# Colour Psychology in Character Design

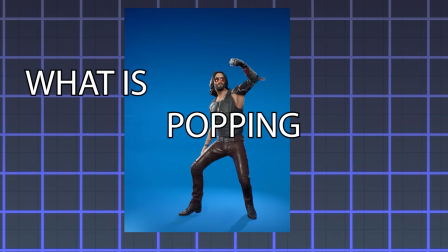What is popping, bit party people?
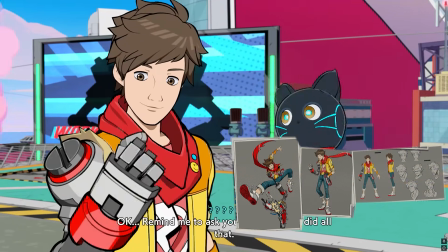The topic I've chosen this time is another aspect of character design that plays a pretty major factor in conveying personalities to the viewer: color psychology.
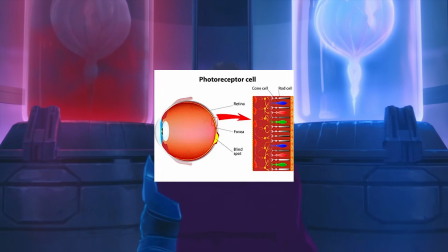Humans evolved to have cones in their eyes to see color, and we subconsciously associate different things or feelings based on the colors we see.
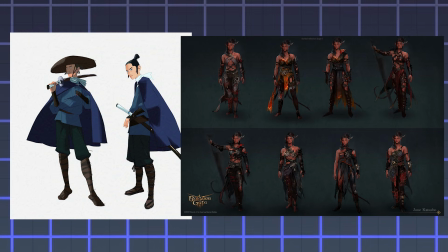And artists are more than aware of that when creating their characters. Let's get started with a quick distinction between two similarly sounding ideas: color theory versus color psychology.
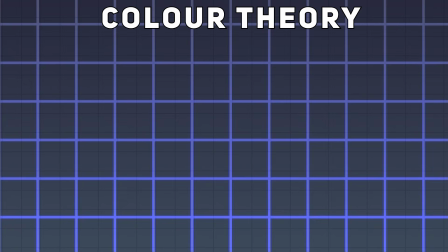Color theory refers to how light and color is viewed through human perception.
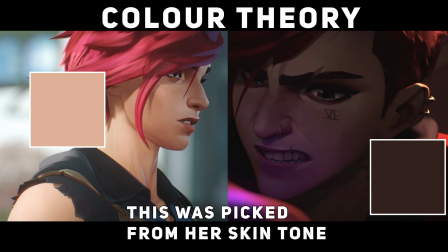A color close to white will look different in different lighting scenarios, even though our brains are still able to make the distinction that the color is white, even though it may look brown or pink.
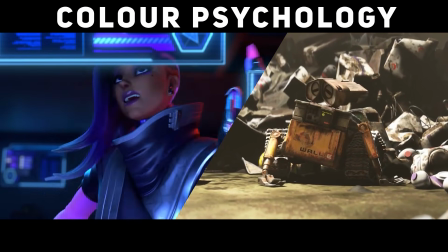Color psychology is the emotional connections humans have to different colors based on where we see them in real life, used in design and art direction.
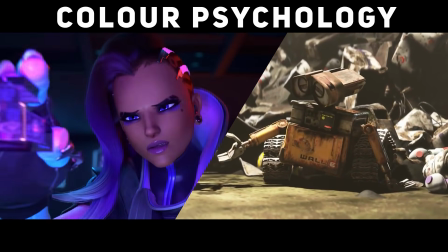Sometimes these terms are used interchangeably, but I just wanted to establish the actual difference between these two topics.
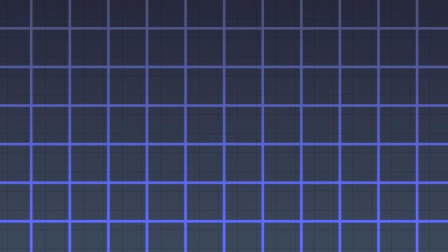We're going to be talking about color psychology. We're going to go through the good and bad associations of black and white, purple,
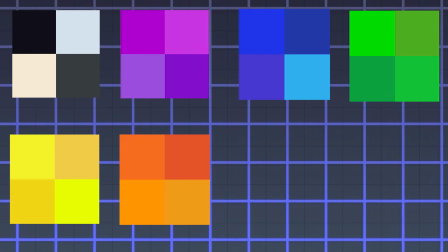blue, green, yellow, orange, red, and earthy tones.
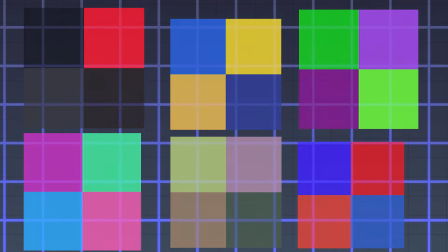Then I'll finish off with some different color palettes. First, I'm going to cover the different aspects that make a color in design.
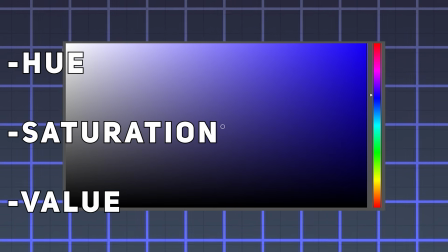Hue, saturation, and value. These terms are used a lot when referring to the properties of colors in different pickers within digital software.
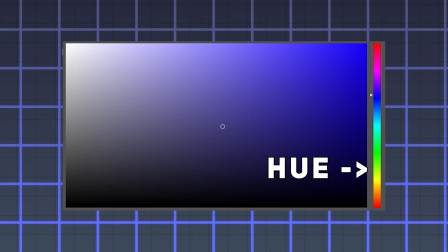Hue refers to the primary wavelength, or its base color. Saturation is the intensity of a color.
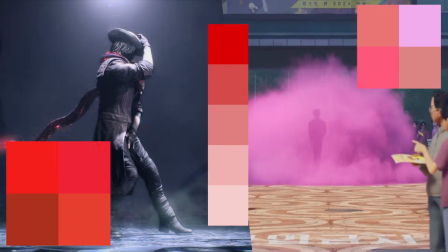A low in saturation red is pink, for example.
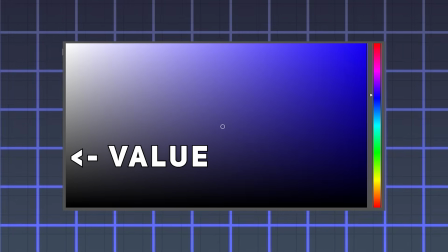Value. This is the amount of lightness or darkness in the color. When combining these different qualities, you'll get hexadecimal codes for different colors.
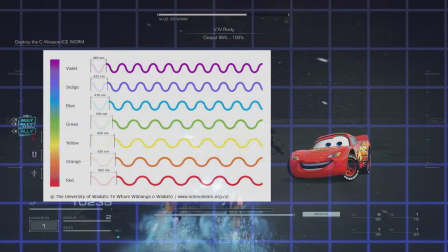It goes without saying that warmer colors carry and are associated with more energy compared to cooler ones.
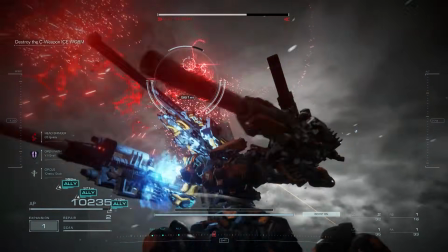Watch out for friendly fire.
Warmer tones are typically given to more sociable or extroverted characters.
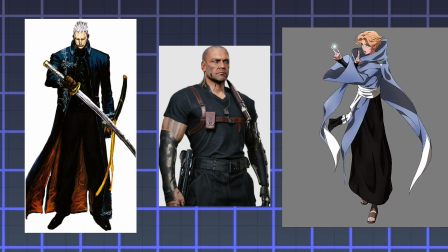Also, more saturated colors with more value are seen as more sociable as well. An example in some characters in Avatar: The Last Airbender would be Ty Lee, Azula, and Mai.
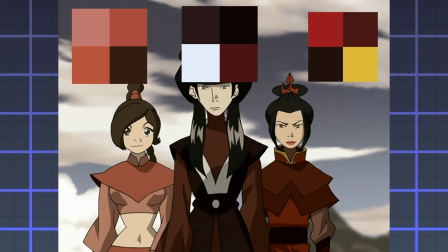They're all different shades of red, but you can assume they're different personalities based on the saturation and value of the reds they wear.
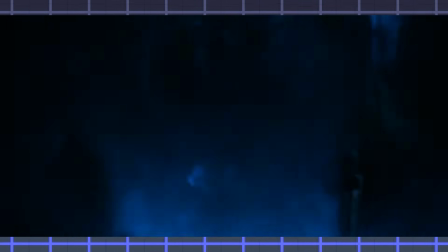I haven't chosen any characters in particular for this topic, so I'll be going through as many as I can find.
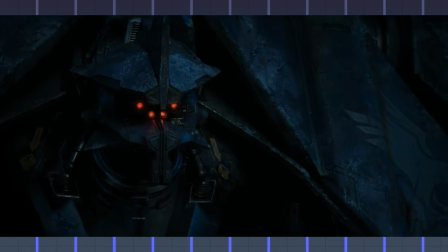Some of the media I physically own, while others I have to record over a streaming service, or others I don't own at all, so the bitrate and quality may change a bit between the franchises.
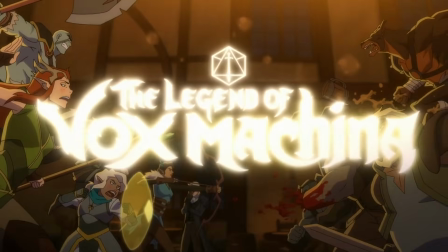Also, just because I'm using a character from a particular show or game doesn't mean I think it's good, I'm just using it as an example.
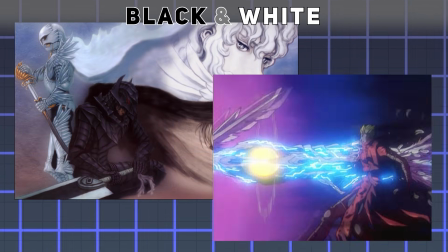Now let's actually start with the colors. Black and white. Black and white are seen in pure light and in pure darkness.
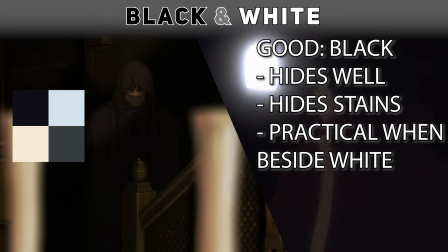The good about black is that it hides in darkness well, hides silhouettes, hides stains well, and it's more practical when compared to white.
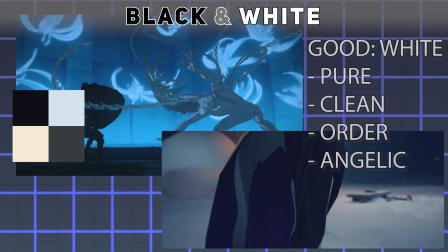The good about white is that it represents purity and cleanliness. It's orderly.
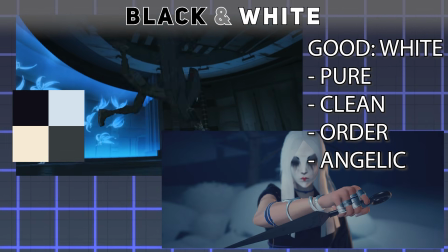It's very easy to stain, so for a character to have it, they'll either get dirty or take a lot of care to clean themselves, and it's angelic-like.
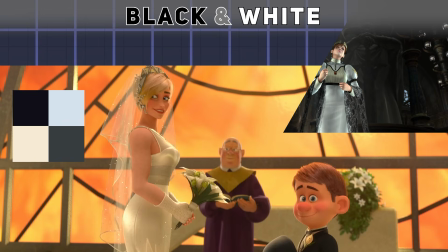That's why you see it used a lot in weddings. It's supposed to be pure.
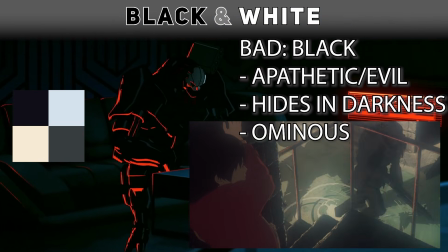The bad associated with black is that it seems amoral, apathetic, evil, and it hides well, and it's sneaky.
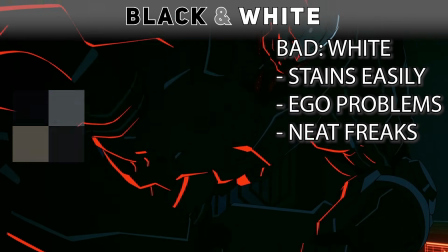The bad with white, as said earlier, is that it stains easily. It can be associated with holier-than-thou attitudes.
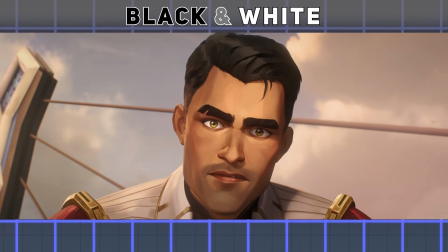Well, you didn't say they were from the Undercity. What difference does that make? They're dangerous.
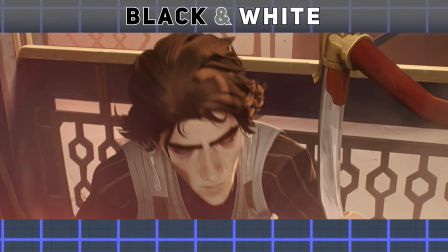I'm from the Undercity. You're right.
And neat freaks.
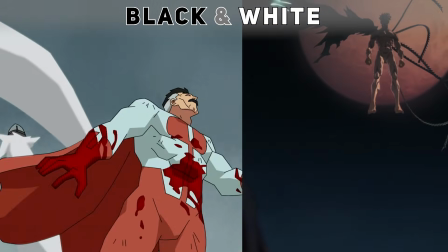When used on characters, it can make them sometimes feel apathetic to your cause, as if there's some sort of gap in empathy between one character and another.
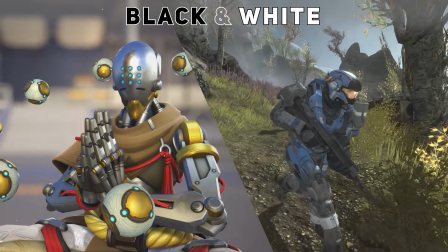Blacks, whites, and grays are used a lot in bridging aspects of a character's color palette, but it can also be a main player too.
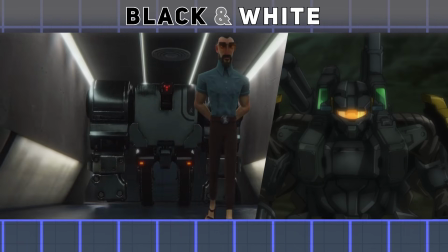But even when it acts as a connection, it can make more sense to have a color be black rather than white, like with lots of undersuits designs, such as Master Chief or Go-Go.
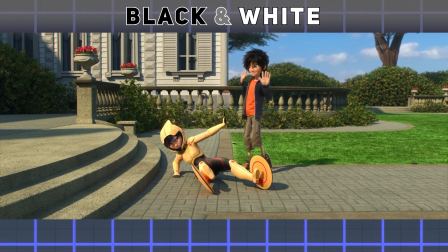It wouldn't make sense for their undersuits to be white. It would look kind of weird, and plus they'd get really dirty easily since they're a character that's kind of getting shit done with their hands.
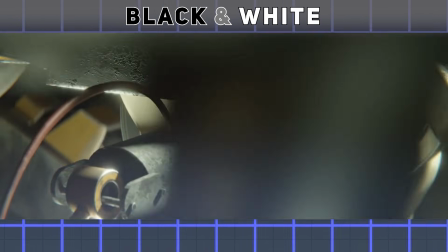Some characters also have metal joints, so those are likely monochromatic and metallic, but closer to black and gray rather than white.
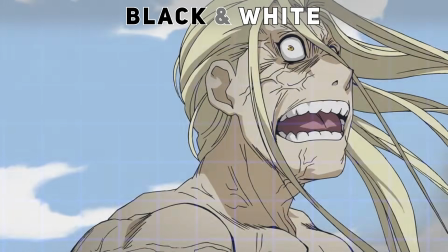When an artist puts a lot of white on a character,
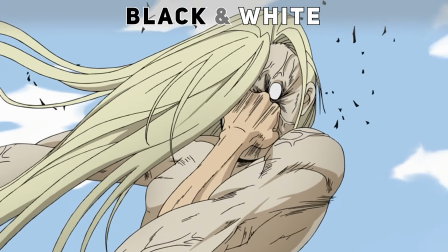they're typically trying to convey to the audience that this character either views themselves or their actions as very pure in intent, kind of free from criticism,
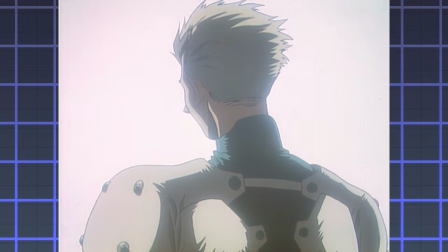which again ties into that holier-than-thou attitude.
What's the use of growing up if the only thing that grows is your useless sentimentalism?
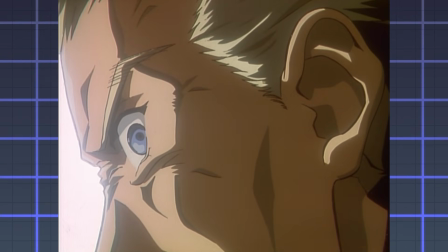You're still a good-for-nothing, pathetic wimp!